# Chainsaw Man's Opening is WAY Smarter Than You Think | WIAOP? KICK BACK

And now, I'm gonna put one of those on your face by pointing out that from this point forward in the OP,
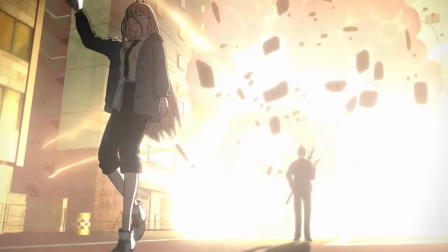28:41 we don't see present Denji's face once. Only Kid Denji, back before he lost everything.
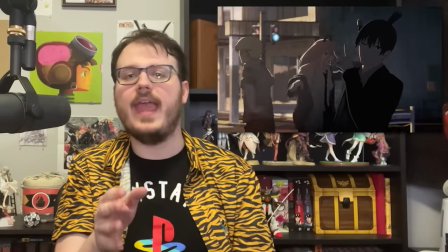28:49 Even during the dance with Aki and Power, the camera cuts on the very frame where Denji turns around,
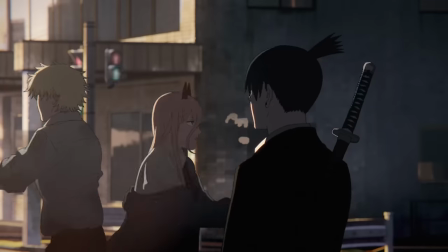28:55 so he's never facing us, and the dirt on his clothes creates a further disconnect between between him and his untarnished friends. And the reason for that disconnect is clear. Starting with Pochita,
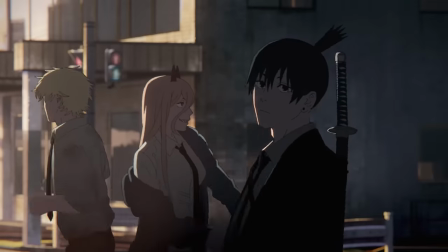29:09 every single character alluded to in these last 16 seconds besides Denji is destined to die.
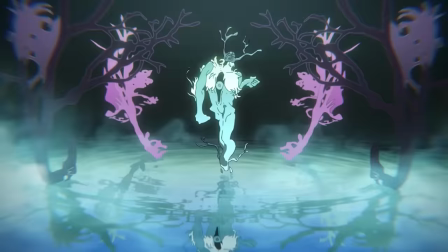29:16 Well, except the future devil, but the whole reason he's dancing is because his favorite kind of future is the one that just happened to Aki. There's also a hidden omen of death in the ghost devil's shot.
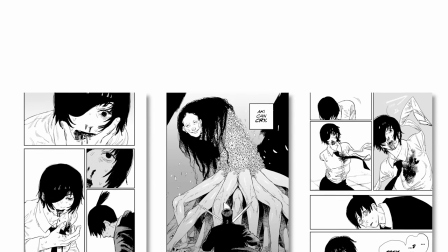29:28 That lantern blinking out represents since Himeno giving up her life to fuel the Devil's powers. But of course, the most interesting and symbolically dense shot to unpack here is that of the false walls and stacked books.
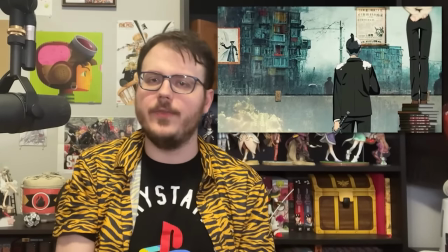29:43 The snow on Aki's shoulders is an obvious allusion to his tragic final fight with Denji,
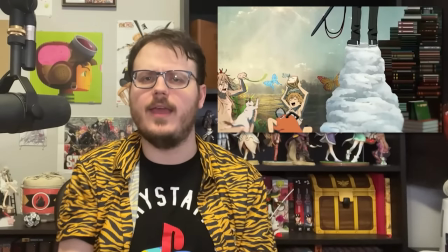29:50 but the pile of snow that he's standing on carries a little more symbolic weight than that.
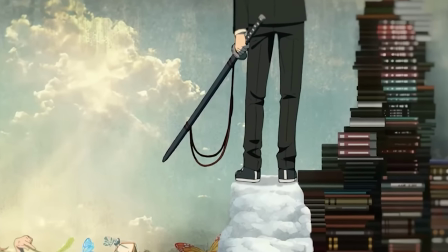29:55 Makima is the only character in the shot standing on books because she's the only one with any real knowledge of the truth.
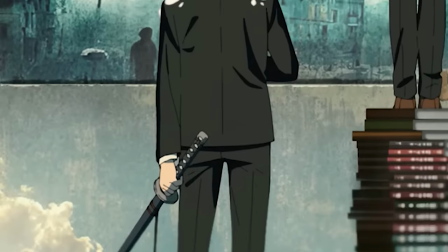30:04 Aki, meanwhile,
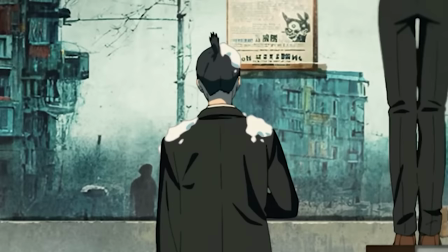30:05 has elevated himself to a state of partial false consciousness by willfully burying his inner child in cold cynicism,
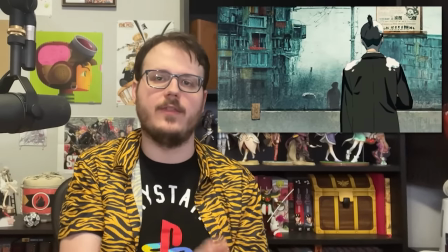30:14 perceiving a bleak and hopeless adult world that is, in reality,
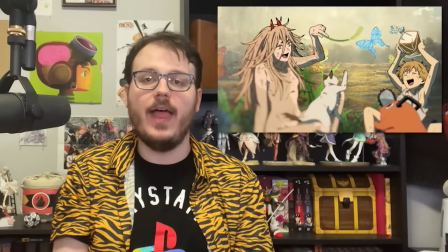30:19 no more real than the happy-go-lucky playground Denji and Power still call home.
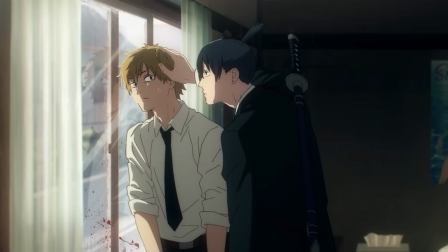30:25 But by convincing himself that he knows so much more than them, Aki actually makes himself more vulnerable to Makima's manipulation.
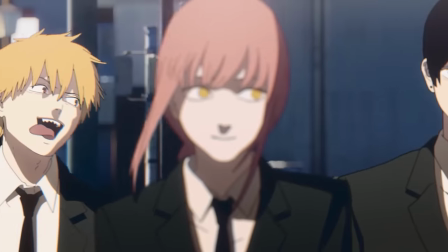30:34 Keeping our focus on Aki as we pull back to the start of the OP, we can see yet more signs of the hold that Makima has on him throughout it.
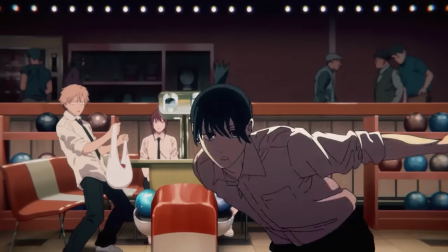30:43 In practically every shot, no matter what anyone else is doing,
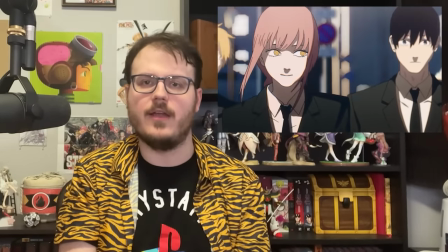30:47 he's just staring straight straightforward with this blank expression on his face, which could be him being very serious or a trance.
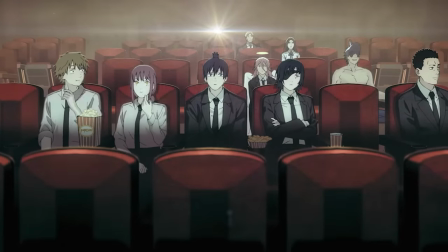30:56 It's particularly noticeable in the theater scene, where everyone but him in the front row is animated,
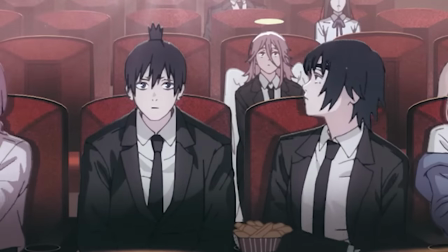31:03 and when Himeno notices how weird he's acting, she doesn't look at the screen that seems to have captured his attention,
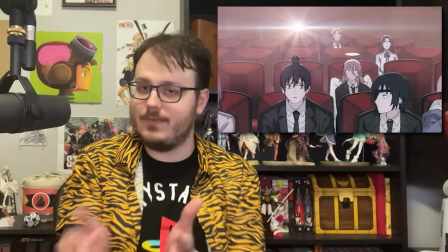31:11 but rather back at the light of the projector, which happens to be centered directly over Aki's head,
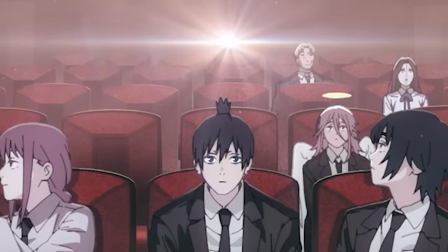31:19 looking an awful lot like a halo. Another ominous sign can be found in that scene.
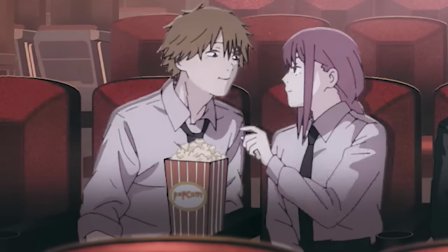31:25 Quite literally, an emergency exit sign, which Denji quite pointedly ignores as he turns to accept Makima's treat.
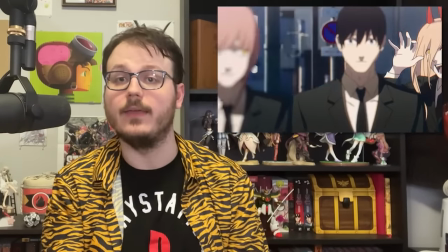31:34 Even the way Makima walks down the street carries hidden meaning. If you look at the crew's reflections in that first crane shot,
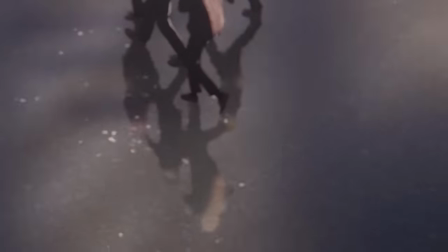31:42 Aki and Powers form an unbroken line following in Makima's footsteps,
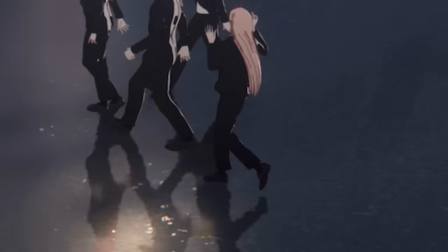31:48 while Denji is set apart from the group, retaining his independence. As the camera pulls around, Denji is eventually pulled into her thrall too,
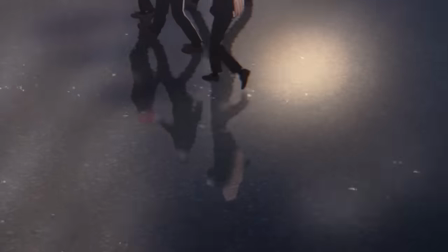31:57 but then, in the last frame, after the record scratch, Power's silhouette breaks away from the group.
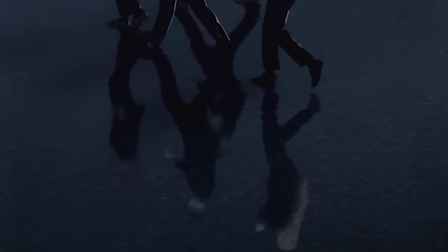32:04 Aki's, meanwhile, stays connected to her the whole time. But of course,
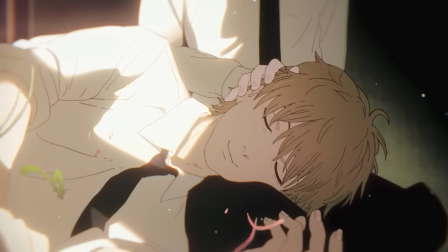32:09 the most blatant symbols of Makima's mind control powers appear in her romantic aside with Denji in the middle of the opening.
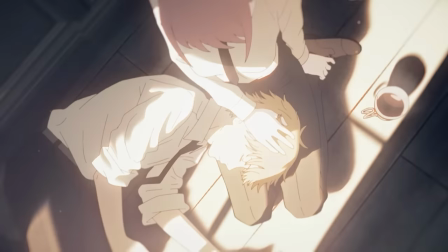32:17 The fungus that grows on him along with the Venus fly traps as she's petting him, for example,
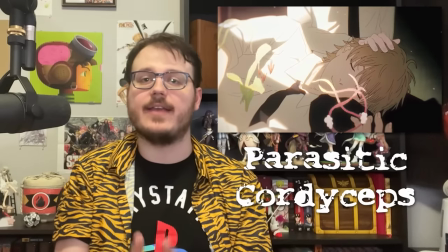32:23 is parasitic cordyceps, which hijacks the nervous systems of insects in order to reproduce.